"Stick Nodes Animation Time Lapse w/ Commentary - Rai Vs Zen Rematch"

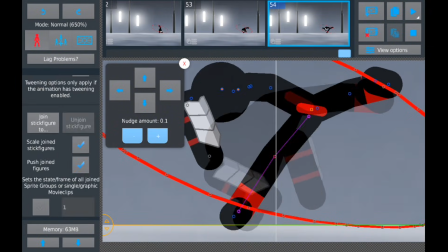492s
This is a little bit of a rant, but if you claim to be using something as a reference, just be honest if that's actually what you were doing,
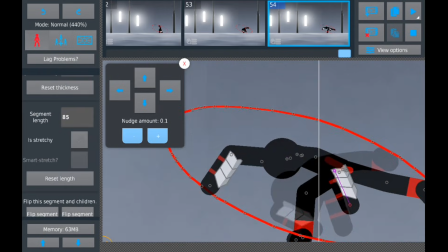498s
because there's a big difference between using something as a reference to learn and copying a scene from some professional animator while claiming it as your
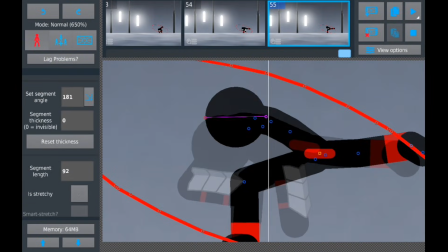505s
own, and in some cases even profiting off it.
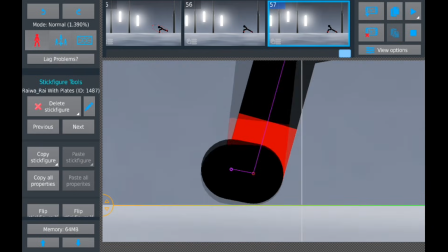507s
There's nothing wrong with analyzing someone else's work to help improve as an animator, but you shouldn't pretend that you created it yourself.
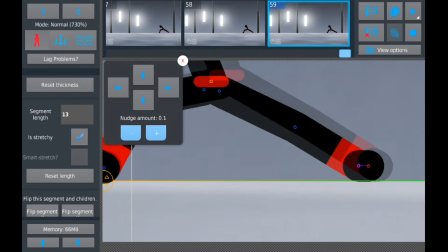514s
I say all of that just to say that it is completely fine using genuine references to help you learn as an animator, and it will only help you become better.
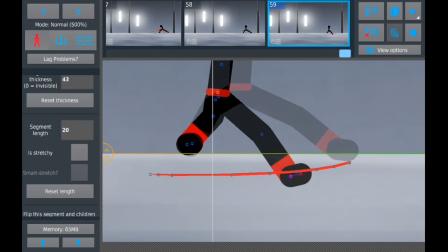523s
The two kicks Rai does here, for example, were referenced from some YouTube videos of real instructors depicting different martial arts, but you can use whatever works for you.
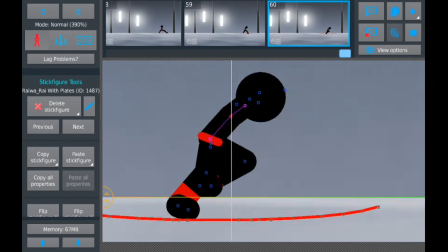532s
Right now I have Rai using the momentum from his first kick, and continuing to spin, he does a sweeping kick at where Zen's feet are going to be.
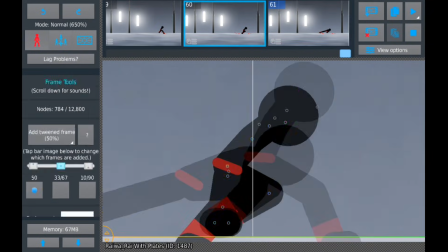540s
Even using a reference, animating turning bodies with stick figures is pretty difficult for me to visualize,
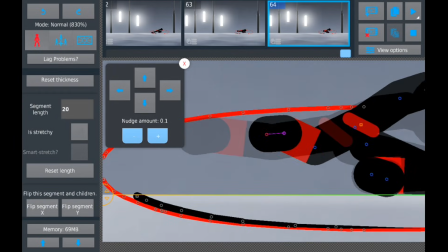545s
so I made another arc that Rai's kick will travel along as he transitions from the sweep kick back into the crouching pose that he started in.
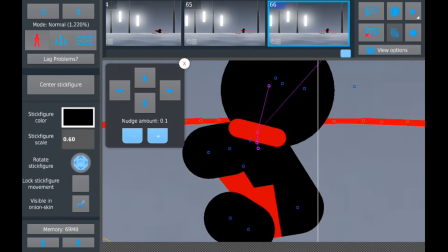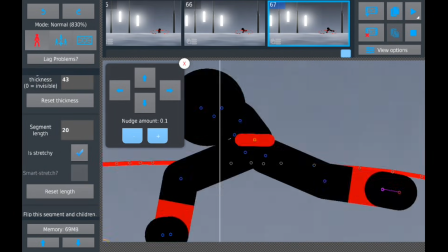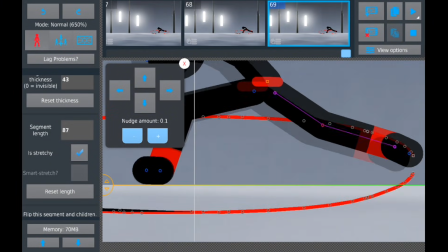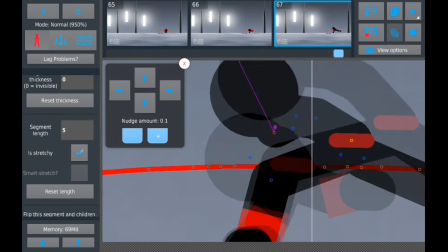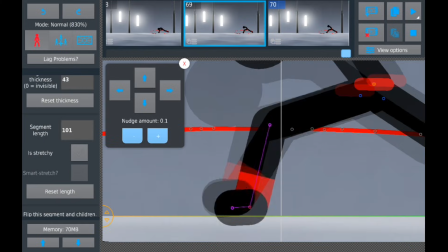579s
By this point, Rai's recovered from his sweep kick, but he continues his spin again as he prepares to jump into the air.
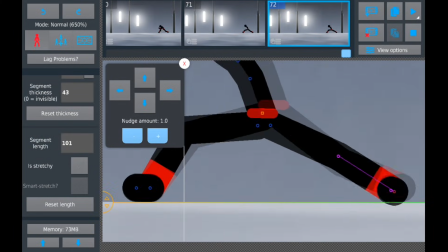585s
To make the jump have a convincing amount of force behind it,
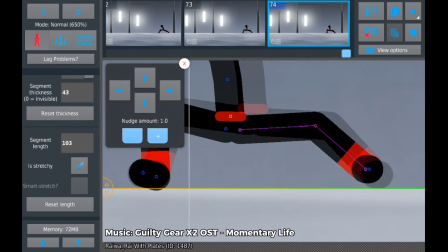588s
I add anticipation by animating him crouch low to the ground for a few frames before springing up in the direction of his jump,
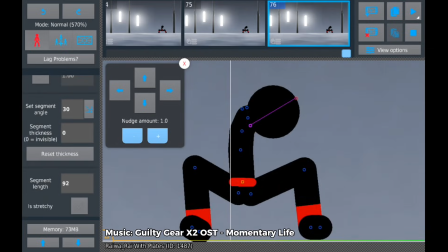594s
which I then transition into a spinning midair kick.
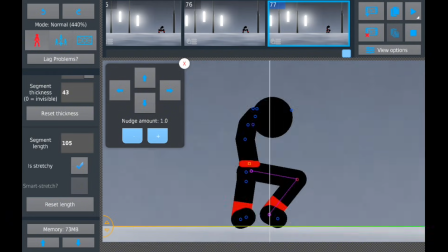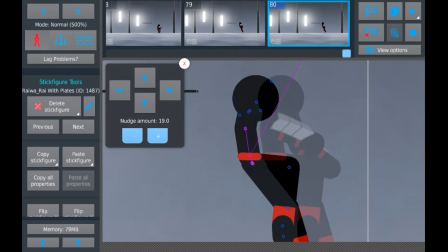604s
For the path of his jump to look realistic once he's in the air, the amount he moves up each frame needs to decrease until he reaches the peak of the jump.
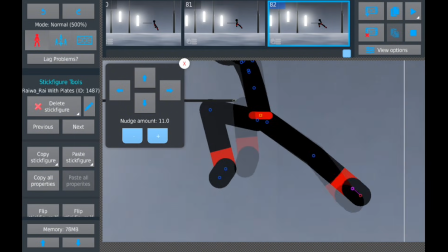612s
From there, he starts to fall back to the ground because of gravity. The black line I have there isn't for the peak of his jump,
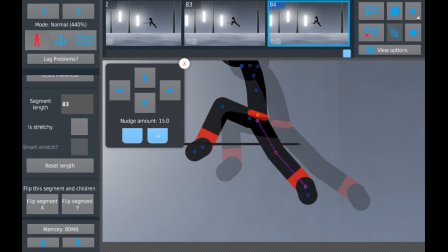618s
it's just a guideline for Zen's standing height, so I know roughly where he needs to be kicking so that the space lines up when I animate her reactions.
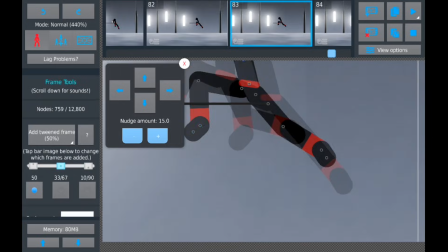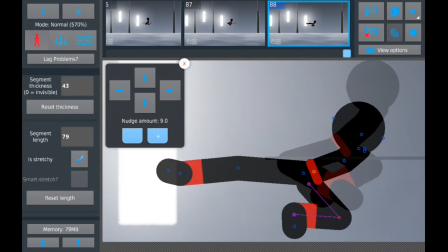634s
The kick pose I have Rai in here used one of Goku's moves from Dragon Ball FighterZ as a reference,
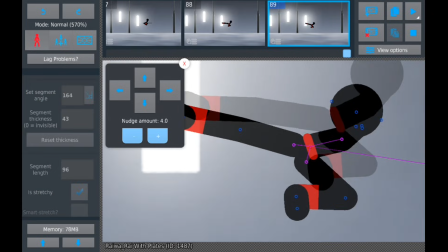639s
so again you can use literally anything from a reference as long as it's somewhat accurate.
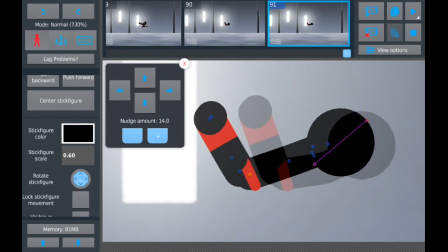644s
I didn't use a reference for the follow through after the kick,
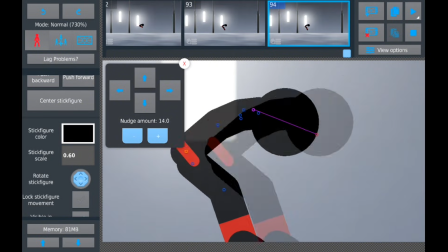647s
so I moved the extra limbs out of the way to make it easier for me to see where his body needs to be by the time he hit the ground,
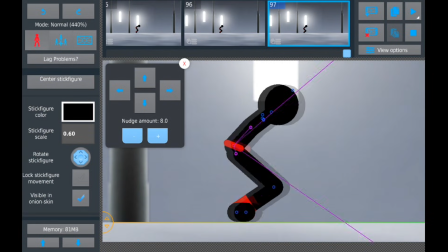653s
and then I went back later to add them in. After making a few adjustments, I positioned him for his last kick,
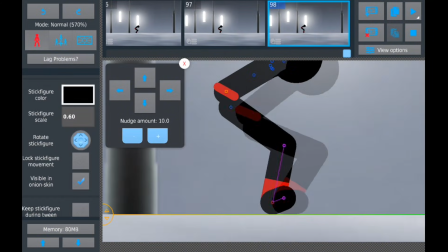660s
which is going to follow the arc I set out for his leg before he can go back to a standing position and I can animate Zen's reactions.
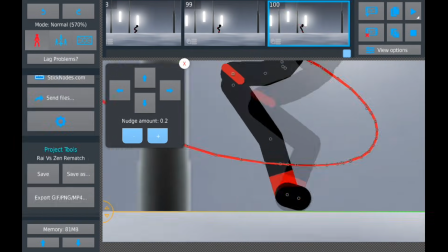667s
Rai's going to be kicking with the leg that isn't currently on the ground,
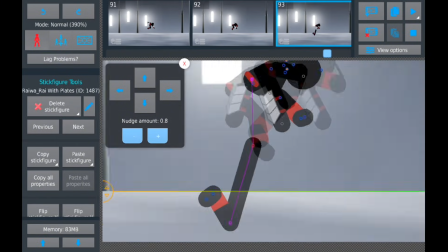670s
so it needs to spin again with the rest of his body and then be brought into position for it to flow into the guidelines I left for myself earlier.
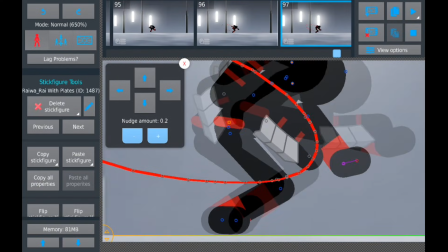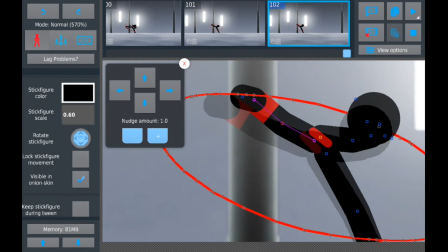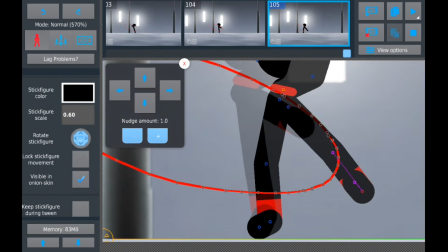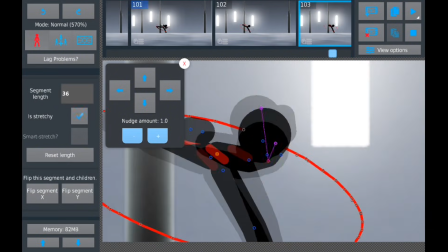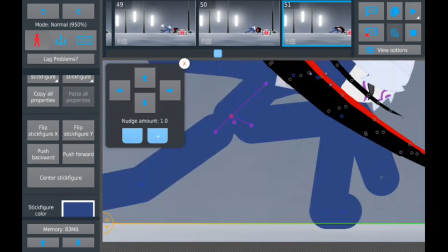715s
Now we're back to animating Zen for the last segment of the video, with her first reaction being to duck her head down under Rai's counter kick from earlier.
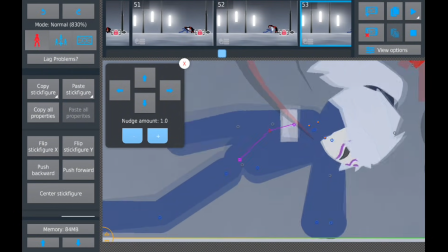722s
Since the sweep kick is coming up next, she needs to lean in and crouch to anticipate the jump she's going to do to avoid it.
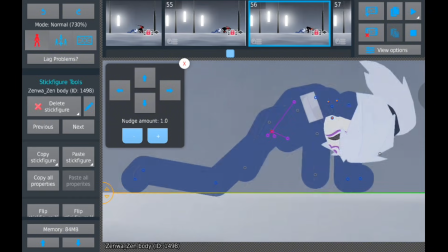728s
It's important, again, to keep spacing in mind because if she backs up too far, she'll be out of the range of the sweep kick and there wouldn't be a point in her jumping backwards at all.
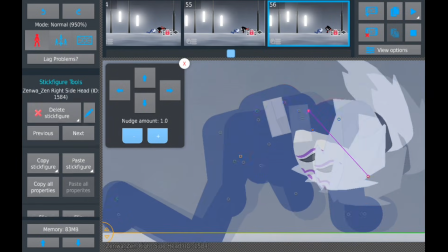737s
One thing I wanted to point out here is that I overlooked that the arms should swing back quicker than I originally animated them,
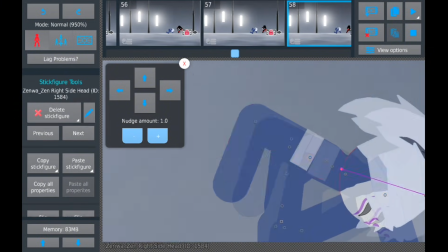743s
to give them a chance to rise as Zen begins her jump and increase the jump's force.
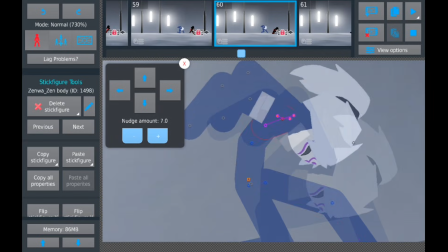748s
I also fixed this in post, but I wanted to point it out here just in case anyone's trying to use this video to learn something.
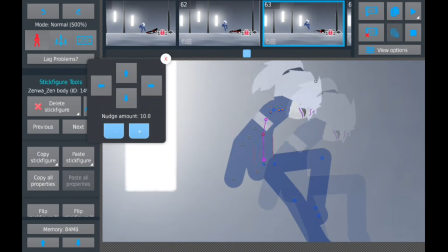754s
And again, looking at different references for what a jump from a crouching position looks like would help avoid this problem.
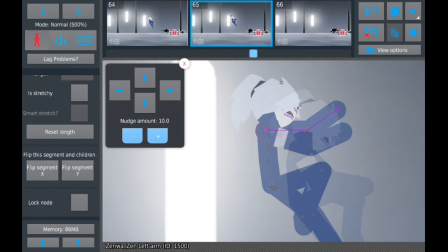761s
The same jumping physics apply to her as they did with Rai, and her arms swing up into the air during her ascent.
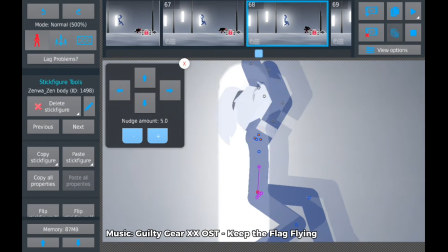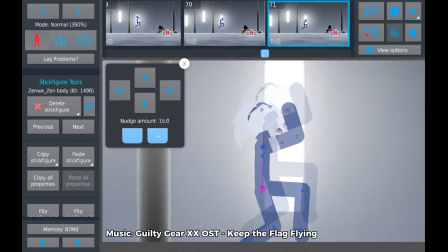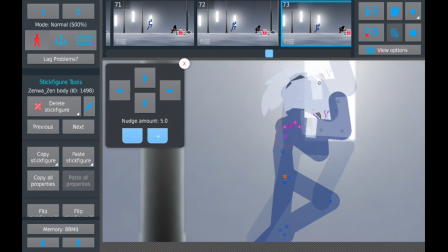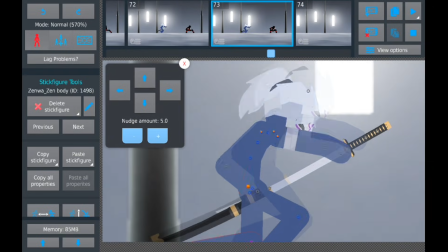785s
There's another small cut here, partly because I added Zen's sword and sheath that are just attached to her body,
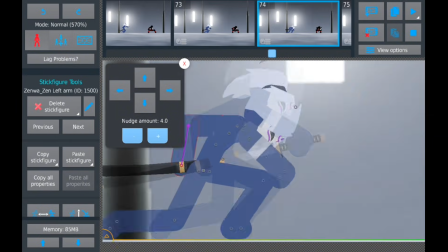791s
but also because the Stick Nodes 4.2.0 update had just dropped at the time of recording.
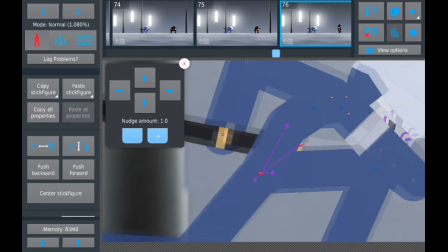796s
I didn't use any of the new features for the rest of the time lapse, but it explains the slight change to the UI if anybody noticed that.
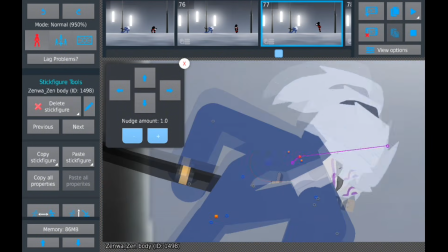803s
As Zen comes down, she sheaths her sword and crouches to end off her jump.
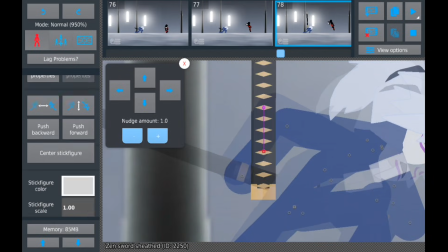807s
She starts to stand up as Rai's already in the air, and she manages to narrowly avoid his kick that I spaced out with the little black guideline I left earlier.
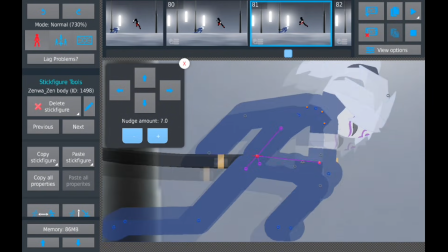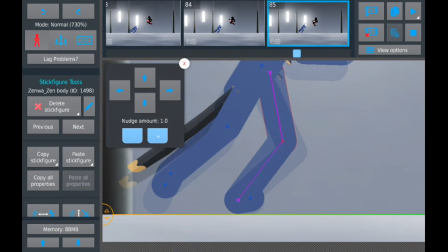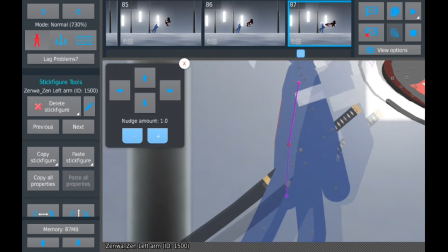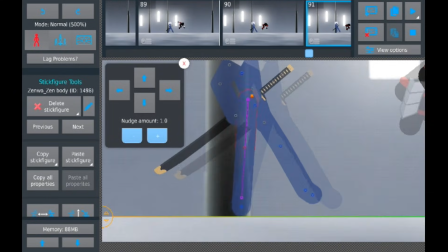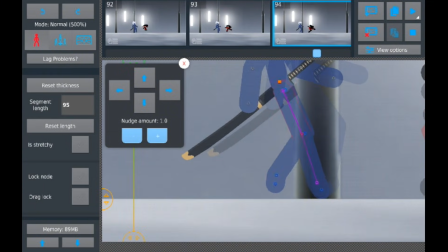852s
Her final action for the time lapse is going to be blocking the next kick Rai's already set up.
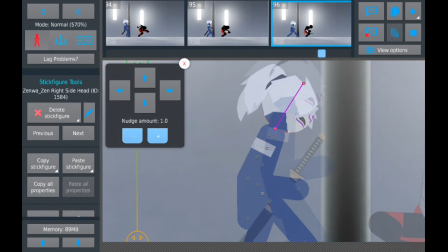857s
She raises her right arm, and even though she does get there in time, since the kick has a lot of momentum behind it, it's going to push past her block and stagger her for a bit.
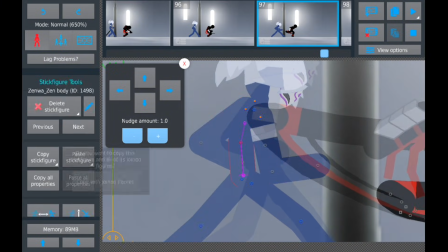865s
I didn't do it here, but if you want to make a block look more believably sturdy,
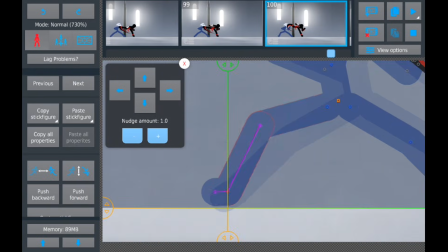869s
you could either have the offhand place on the upper arm of the one that's blocking, or just have your character block with two arms.
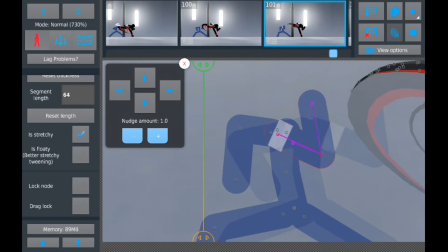876s
I removed Zen's head stick just to animate the turn of her body a little bit easier,
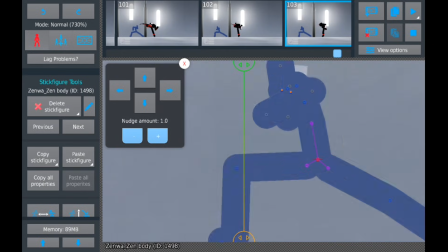881s
but I add it back in the second and I have her reel from the kick just to show the weight it had behind it.
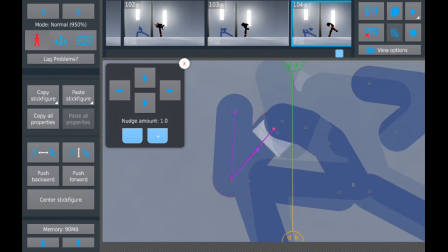886s
Alright, now with all of that out of the way, I'm going to go ahead and close the time lapse off here and get into showing you guys the results.
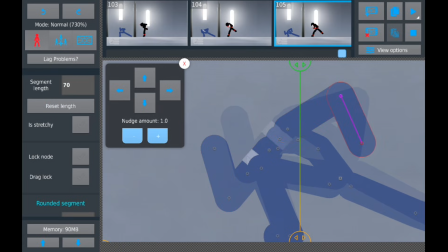892s
If you made it this far, I hope you guys found the video either entertaining or found something that you could learn from it.
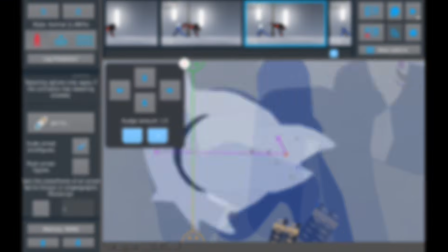897s
And again, leave a like or a comment to let me know if you want more time lapses like this, or if you prefer them the way I have them with no commentary instead.